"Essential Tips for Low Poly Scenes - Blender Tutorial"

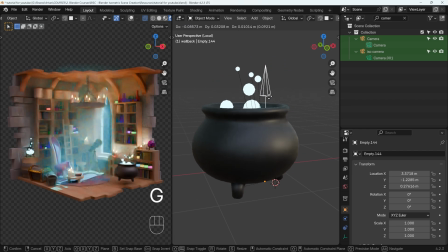[8:15]
So I can now select my empty, press G to grab, and all those objects move. Now, one thing that's really helpful is to have this empty and its object origin.
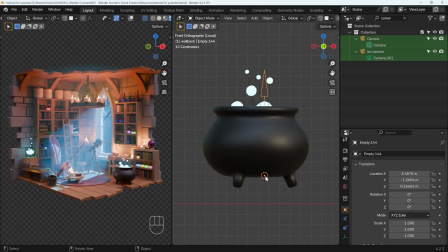[8:24]
If I go to front view, that's the orange dot here, right at the bottom of your object. That way, if you want to use snapping, you can snap this object to the floor or any other objects around the place, bookcases if you're using the bottle and so forth.
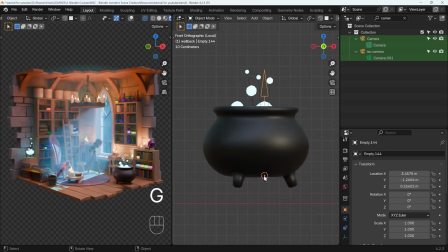[8:38]
In order to do that, I can't press G to grab and move it, so I'd have to select my children of the parent, so the objects within the parent, deselect are empty, and then move those into a suitable position.
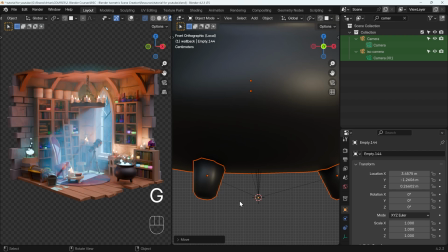[8:50]
So I can move in here and look at where the object origin is. I'll want to indent my feet very slightly. That's often the case with low poly objects, that they overlap each other very slightly. So somewhere around there looks good.
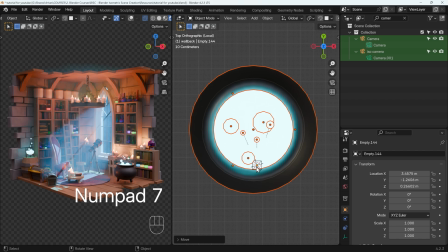[9:01]
Let's go to top view and make sure it's right in the middle. There's my object origin. Let's move that to the center.
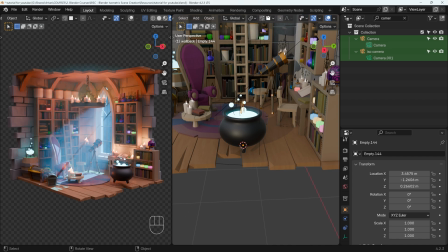[9:07]
And now when I come out to local view, choose my empty. Under the snapping tools, where this magnet is here, I can turn that on. Just make sure that you've got the center, because that will be the object origin, and I can press G to grab, and you can see it's sticking to the floor now, or whatever object I happen to want to put it on.
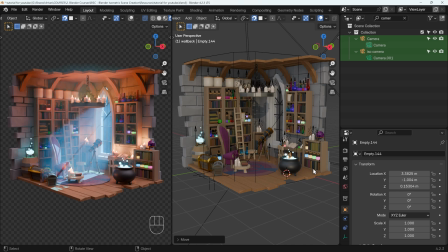[9:24]
So that's using empties as your controllers, shall we say, for your different objects that might have separate objects within them. Another tip, and probably the most obvious, is to use lots of references. I use a program called PureRef to gather my references.
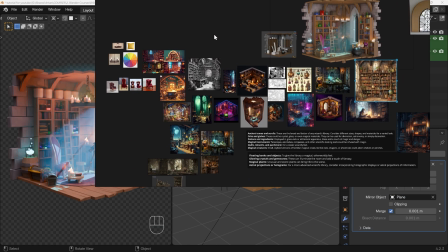[9:43]
The link for the program PureRef is in the description. It's pay what you like and you can put in $0.
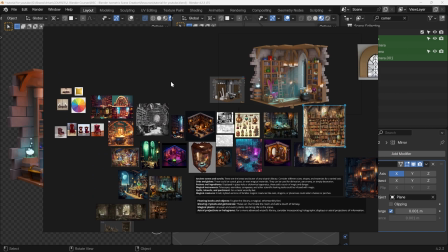[9:48]
And I can easily right click and drag the window onto my second monitor and easily zoom into the different references that I've gathered.
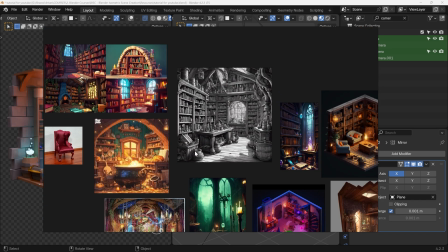[9:56]
These are lots of wizard workshops. that I've gathered together from lots of different places.
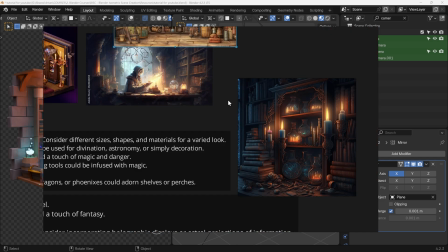[10:00]
You'll notice I'm not only looking at low poly, I'm looking at lots of different styles that I can reduce down into low poly.
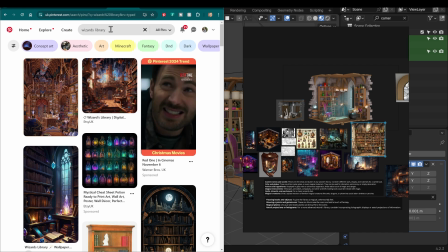[10:06]
The really great thing about PureRef, if I go onto something like Pinterest, which is a great site for picking up references, and I've typed in Wizards Library, and I've got lots of great images here,
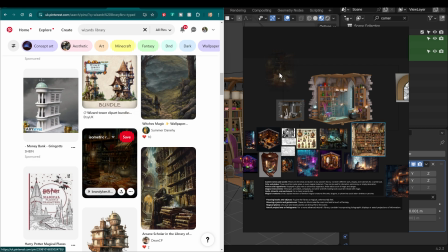[10:15]
I can quickly find something I like and just drag it into my PureRef, and it's easily in there for me to look at and reference.
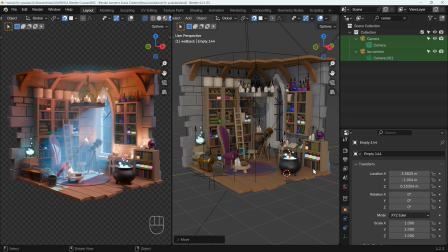[10:25]
My last tip, which is more a guide than a practical tip, is to look at lots of lighting references. So you can see my scene on the right here. This is in material preview mode, so the lighting is very flat. And although it looks a relatively nice scene if I turn off the overlays, it doesn't look as nice as the scene over here.
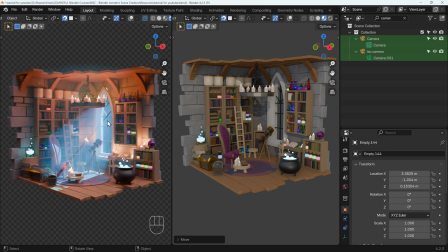[10:42]
And the main difference, obviously, is the way I've used the lighting. You can see the candles are emitting light. They're positioned in certain places to try and draw the eye and highlight certain areas.
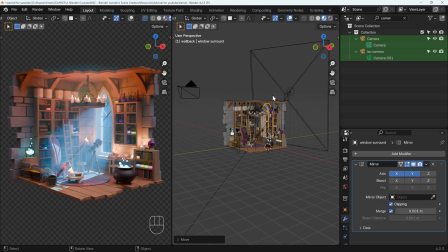[10:52]
And of course, we've got the stream of light coming through the middle here, which if I turn my overlays back on, is this box here, which has, if I go to the shading workspace,
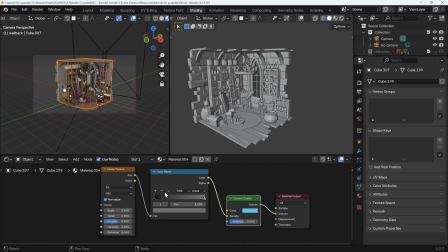[11:01]
a volume scatter node with a little bit of variation added by a noise texture. And the volume scatter node is plugged into the volume, giving us that slight foggy look.
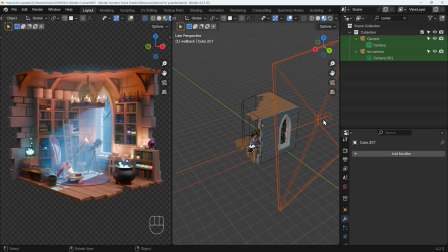[11:11]
And then I've got a light on the outside here that's shining through a little gap here to make sure it only shines in the window area here, just so it doesn't overlap the rest of the scene around here. Incidentally, this object is generally called a flag or a cookie. And this light here is extremely bright, 30,000 watts.
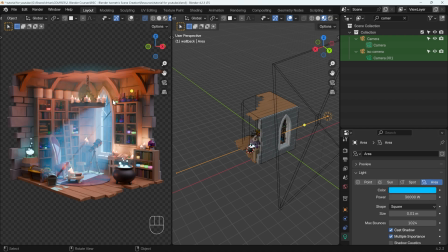[11:28]
It's an area light with a very small size, and it creates these kind of god rays coming in here. I've got other tutorials about that, and that's not necessarily the lighting you have to have, but it is important to think carefully about your lighting, experiment with different HDRIs in your scene to get the right look so it doesn't look flat and lifeless like this one,
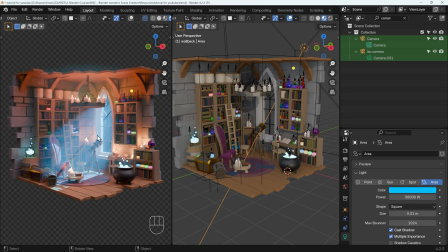[11:47]
and it has that warmth and interest like this one. It's difficult to go through any more of a practical example than that because the lighting will depend on your own scenes. So those are my tips for low poly modeling. If you've got any thoughts or questions, then do comment below. Thanks for watching, and I'll see you next time.